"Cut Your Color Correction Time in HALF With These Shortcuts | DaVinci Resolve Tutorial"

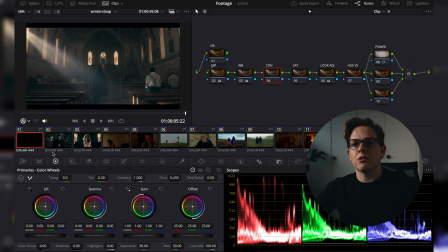(16:31)
This is where we sort of can't really use our keyboard shortcuts to make adjustments anymore, but we can use them for navigation. So they're still really, really helpful. I'm going to pull the contrast up over here.
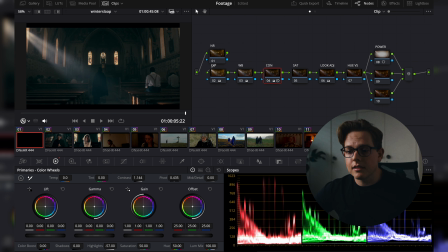(16:43)
Let's control those highlights a little bit. Pull up our shadows a little bit. I'm really wanting to give this quite a gritty, dark feel, right? So lots of contrast in this image, somewhere there.
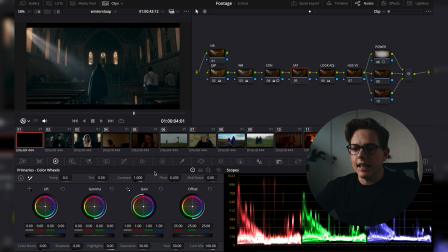(17:04)
Go to our saturation, and what we're going to do is come to our color slice. We're going to use our color slice to introduce our saturation. So set to 110. That's just because it gives it a bit more of a filmic feel.
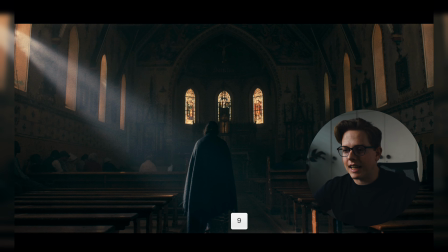(17:17)
Saturation, it's a lot more deep and dense versus lifting our entire luminance as well as you increase your saturation. I'm going to set it somewhere there, and that's feeling really good to me. I'm really liking the tones that are coming out of this image.
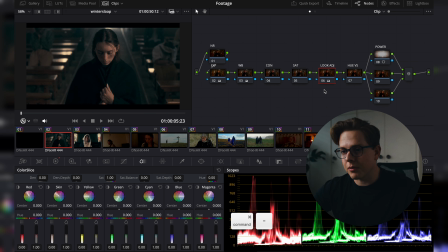(17:32)
Let's go to the next clip and let's also grade this one. Remember, we're going to try and match contrast to the previous clip.
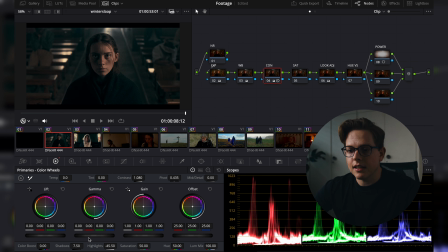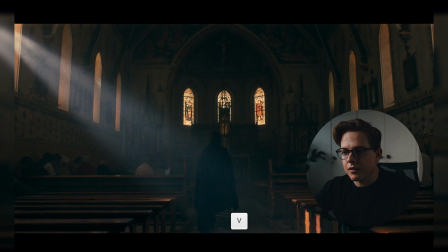(17:47)
Go to the first frame and go back, forward, back, forward, back, forward, back and forward.
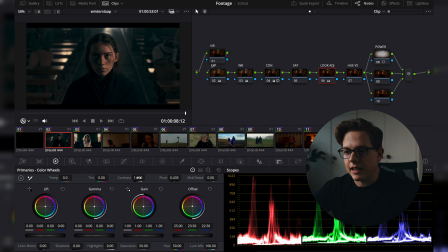(17:53)
You can see there is some inconsistencies here a little bit with our look, so we need to take away some of the blue.
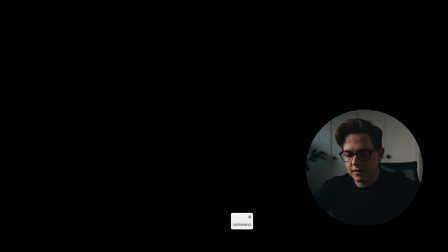(18:04)
Go to the last clip
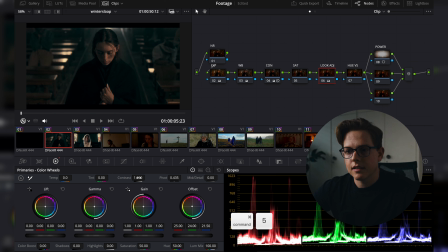(18:09)
and introduce some red and green, something like that, right?
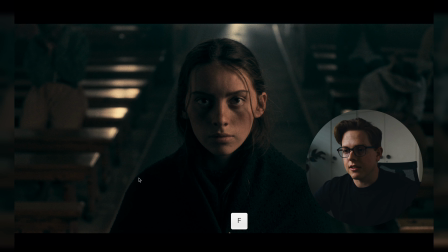(18:16)
Coming back, we're getting close. Cool, so let's bring up our saturation as well.
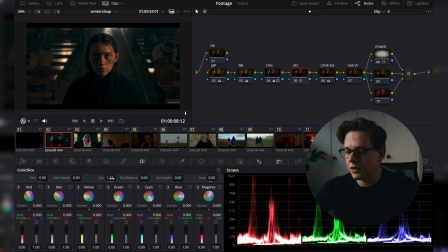(18:23)
I'm going to bring it to a similar level, which was 122, I think. Yep, 130.
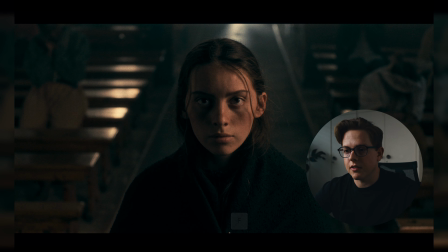(18:29)
I think we're going to leave it at 122 because we've got skin tones to consider here.
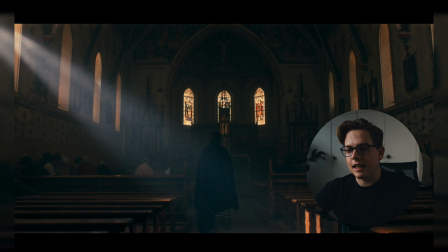(18:34)
This image is looking like it's in a really good place, but I do feel that our skin tones have gone a little bit crazy over here.
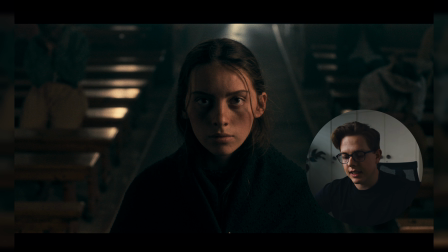(18:41)
So even though they kind of feel like they are matching a little bit,
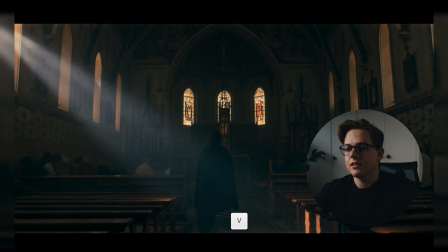(18:45)
I just want to make sure that our skin tones look natural so that they don't look unnatural and then it doesn't feel right.
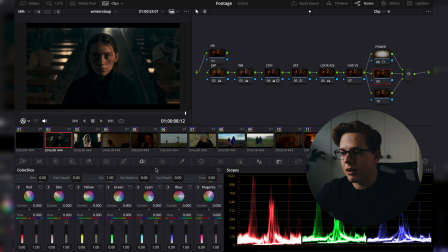(18:52)
Go to our power window, but to number 9. I'm going to make a new power window around our subject's face, just like this. Soften that quite a bit. Put it over her face. And then come back to color slice.
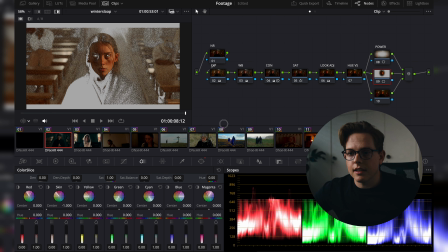(19:06)
Shift H. So we've got her skin. Let's make sure that it's nicely keyed, just like this.
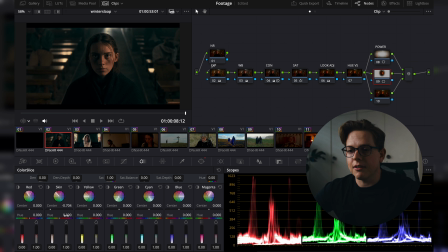(19:14)
There we go. Cool. And then Shift H. And so now instead of it affecting all the other colors within our image, it's just her face. And we can change her hue, just like that. Really nice. So I'm going to just zoom in a little bit so that we can see here.
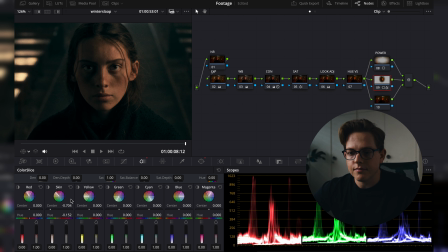(19:28)
Let's disable our clips. And let's affect her skin tone.
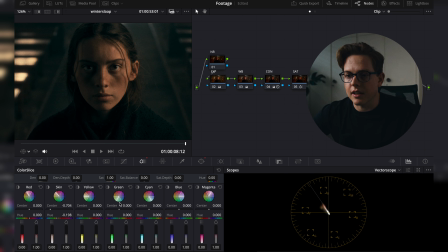(19:34)
So we're going to pull up our vector scope. So we've got our flesh line right there. And sorry, wrong one. Skin. I want to put it somewhere there. But I also want to, I'm going to reset this.
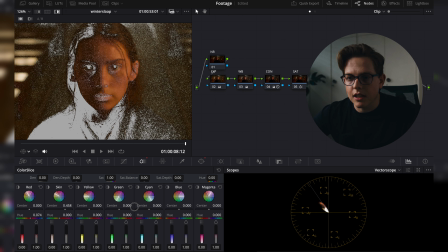(19:52)
I want to make sure that ellipse aren't in it as much. It doesn't matter if we don't have the cleanest key, because these keys work in conjunction with each other within color slice. So it's a great way to be able to make these adjustments. It's better than actually using your hue versus hue curves.
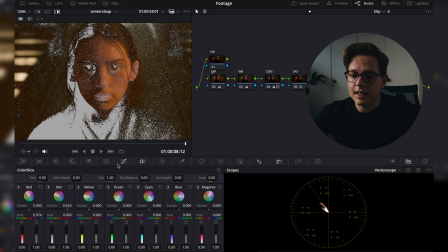(20:09)
The reason why I'm trying to get rid of her ellipse within the key is so that we have some variation within her skin.
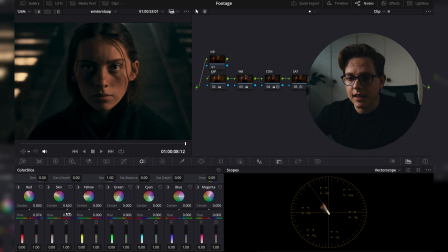(20:15)
So if I turn off that right there and then make adjustments to her skin, we can see that it works a little bit better in the sense that her lips aren't changing as much either. So it's quite green now. Let's pull it up back a little bit, somewhere there.
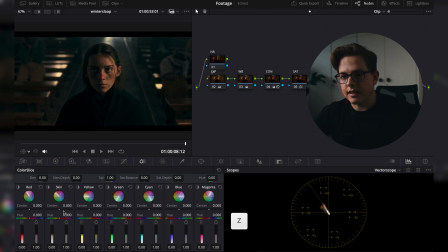(20:30)
Come back over here, click Z to go to full screen over there.
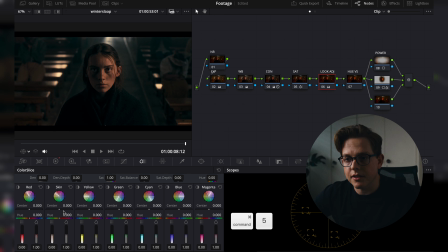(20:35)
I'm going to pull back on some of the greens that we've got going on.